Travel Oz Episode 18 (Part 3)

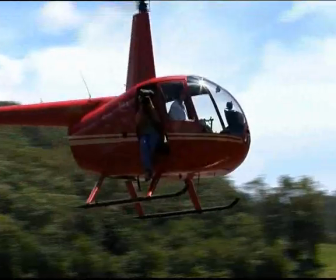(4:08)
Mike's helicopter camera work has taken him from surfing to yacht races.
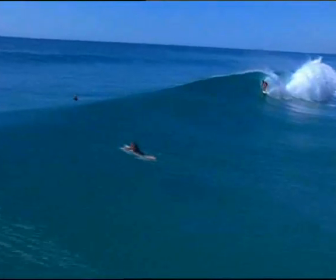(4:14)
We've been using helicopters for filming purposes for about 30 years now. And we find the platform gives us the creative edge to use the landscape that we're filming as the canvas.
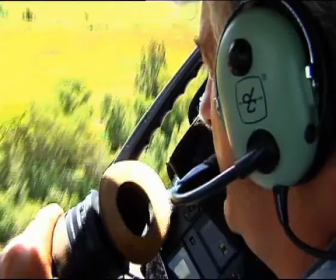(4:28)
The brush, of course, is the helicopter and the camera is the medium.
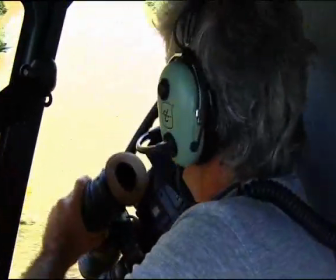(4:32)
So we can get some pretty spectacular results by combining the three forces together with a coordinated pilot.
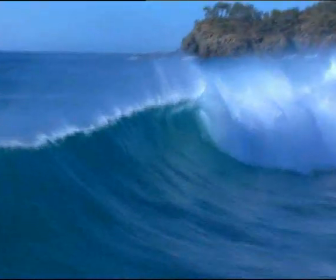(4:40)
I find that the hand-holding allows for more diverse and more controlled shots,
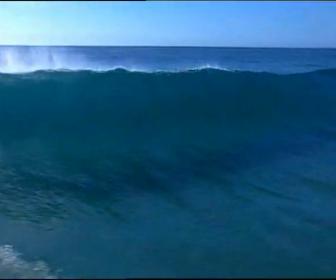(4:47)
even though some of the new computerized camera mounts are very good. Some of them can't actually handle the serious
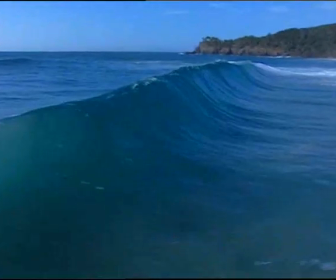(4:56)
torque turn g-forces that we throw into some of our shots, as you'll see in some of our footage.
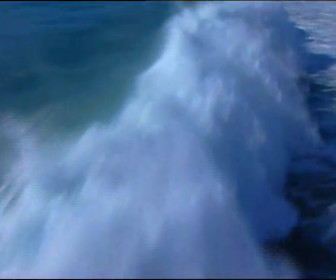(5:01)
So we do very much film as a hands-on, handheld system, and the results speak for themselves.
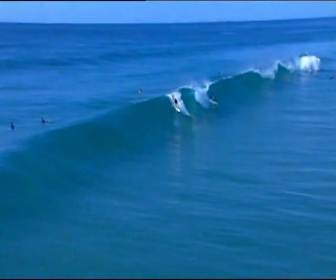(5:09)
Well, often we'll take the helicopter and the camera surfing, where we fly at extreme low level,
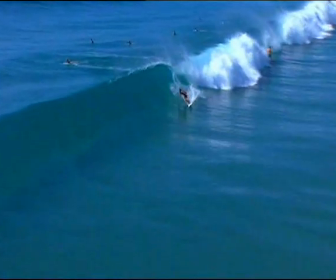(5:15)
like the skids hitting the tops of the waves, and we'll fly sideways or backwards, tracking with the wave,
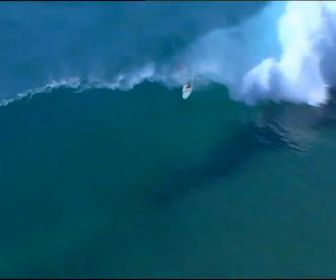(5:21)
and sometimes the timing has to be impeccable if you're going to track in and film the surfboard rider, for example.
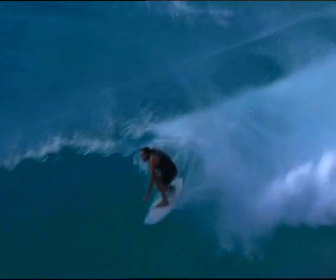(5:27)
So we actually get inside the tube with the surfboard rider, and Noosa is such a fantastic location for doing this.
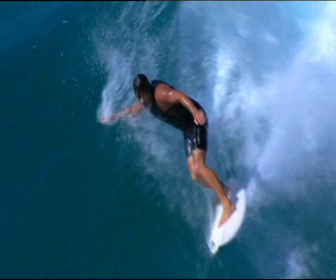(5:34)
We know exactly what we're doing, we don't take unnecessary risks, and we fly within the limits of the machine and the skill level of the pilot and the camera.
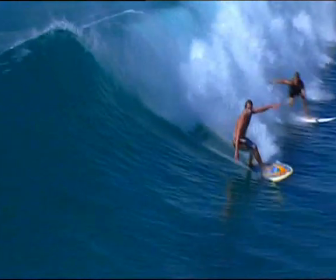(5:41)
And often we'll have to abort a shot if it's not right, but sometimes when we get the timing perfect, the results speak for themselves. The art of the aerial cinematographer is to give the feel of the feel that you're being there,
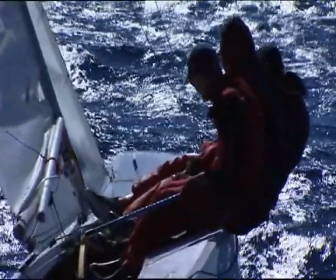(5:56)
you're in the shot, and you're part of it, so you can actually enjoy the moment.
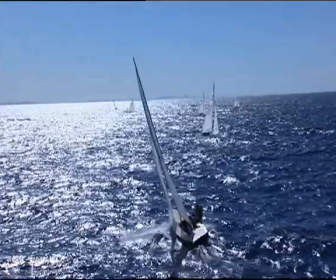(6:02)
Filming the international yacht race off Noosa was a highlight of my career, where we were actually
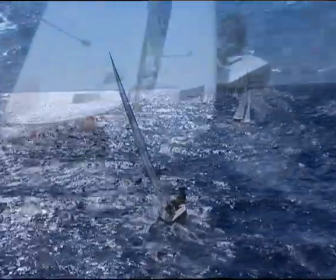(6:08)
trying to work as master cinematographers to create the feel for the viewer that you're actually part of the yacht race.
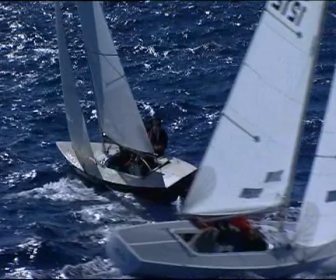(6:15)
So we start really close up at the back of the yacht,
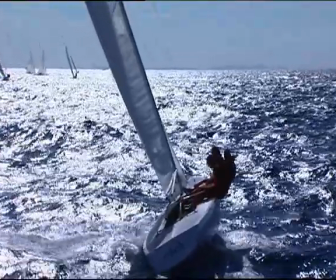(6:18)
and then slowly track back with it with a zoom to reveal the boat and the scene.
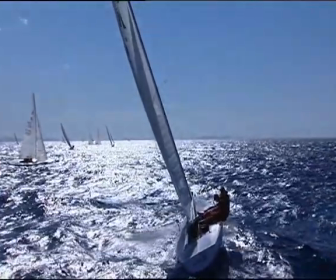(6:24)
And then as you track back and zoom without feeling that there's a camera movement,
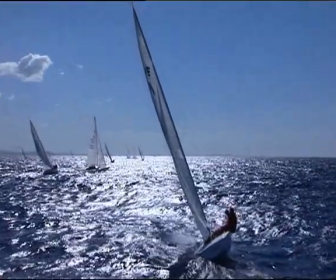(6:30)
you actually feel and see that you're in an actual yacht race.
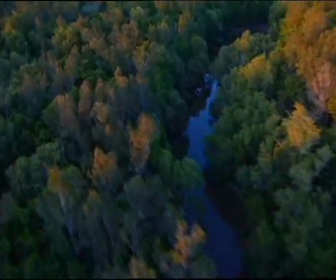(6:37)
Greg, we found some hidden families of jabberoos here around Noosa, and we identified where they were,
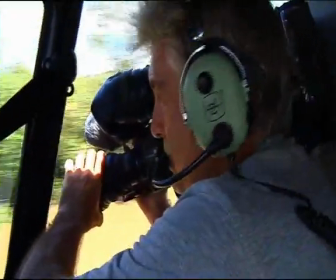(6:43)
and on special timely days where the weather was perfect, we gently flew in with them without scaring them, because we respect the wildlife. And we've truly got some very, very special moments, particularly where the jabberoo actually goes into a glide.
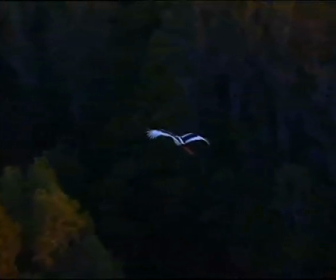(6:59)
And you can see that through some of this amazing footage that we were flying beside him in the sunset,
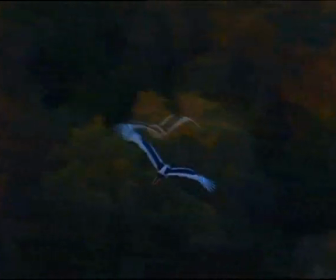(7:04)
where the light was glistening through their wingtips while they flew over the Everglades. The most amazing afternoon we had. The Noosa area, and in particular the Biosphere in the National Park, are truly special areas,
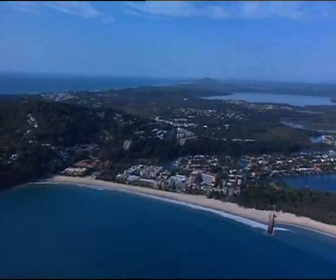(7:21)
and it's no wonder that tourists come in their droves to visit it, because it's the most magnificent part of the world.
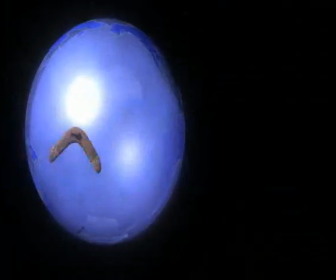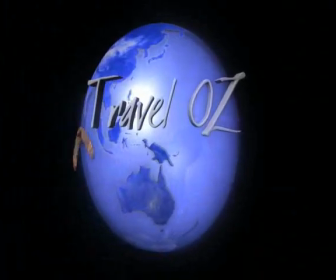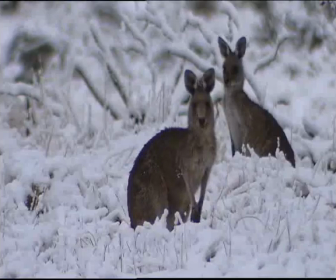(7:37) When next we travel Oz, kangaroos in the snow.
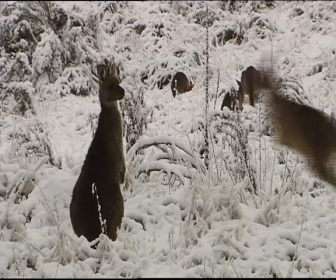(7:40) We follow a mob of eastern grey kangaroos through the first heavy snowfalls of the season in the Kosciuszko National Park.
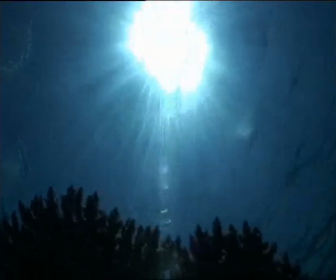(7:49) On the Great Barrier Reef, the two teams go diving over pristine coral formations to discover an abundance of fascinating sea creatures.
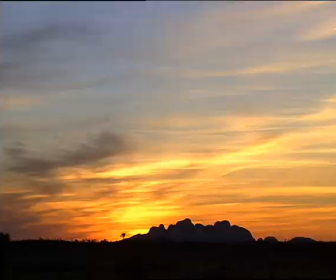(7:58) And our marathon road trip takes us from Uluru to Alice Springs.
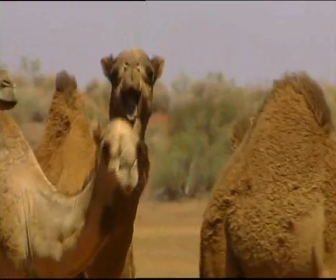(8:03) The mystery of Katajuta. The cameraman, and Dinky, the singing dingo.
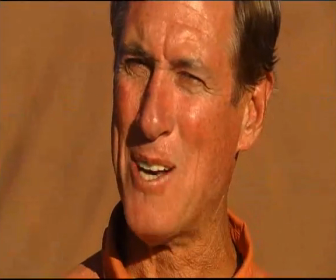(8:13) And that is this episode of Travel Oz. And we're the two teams. Happy travels. I'm Greg Grainger.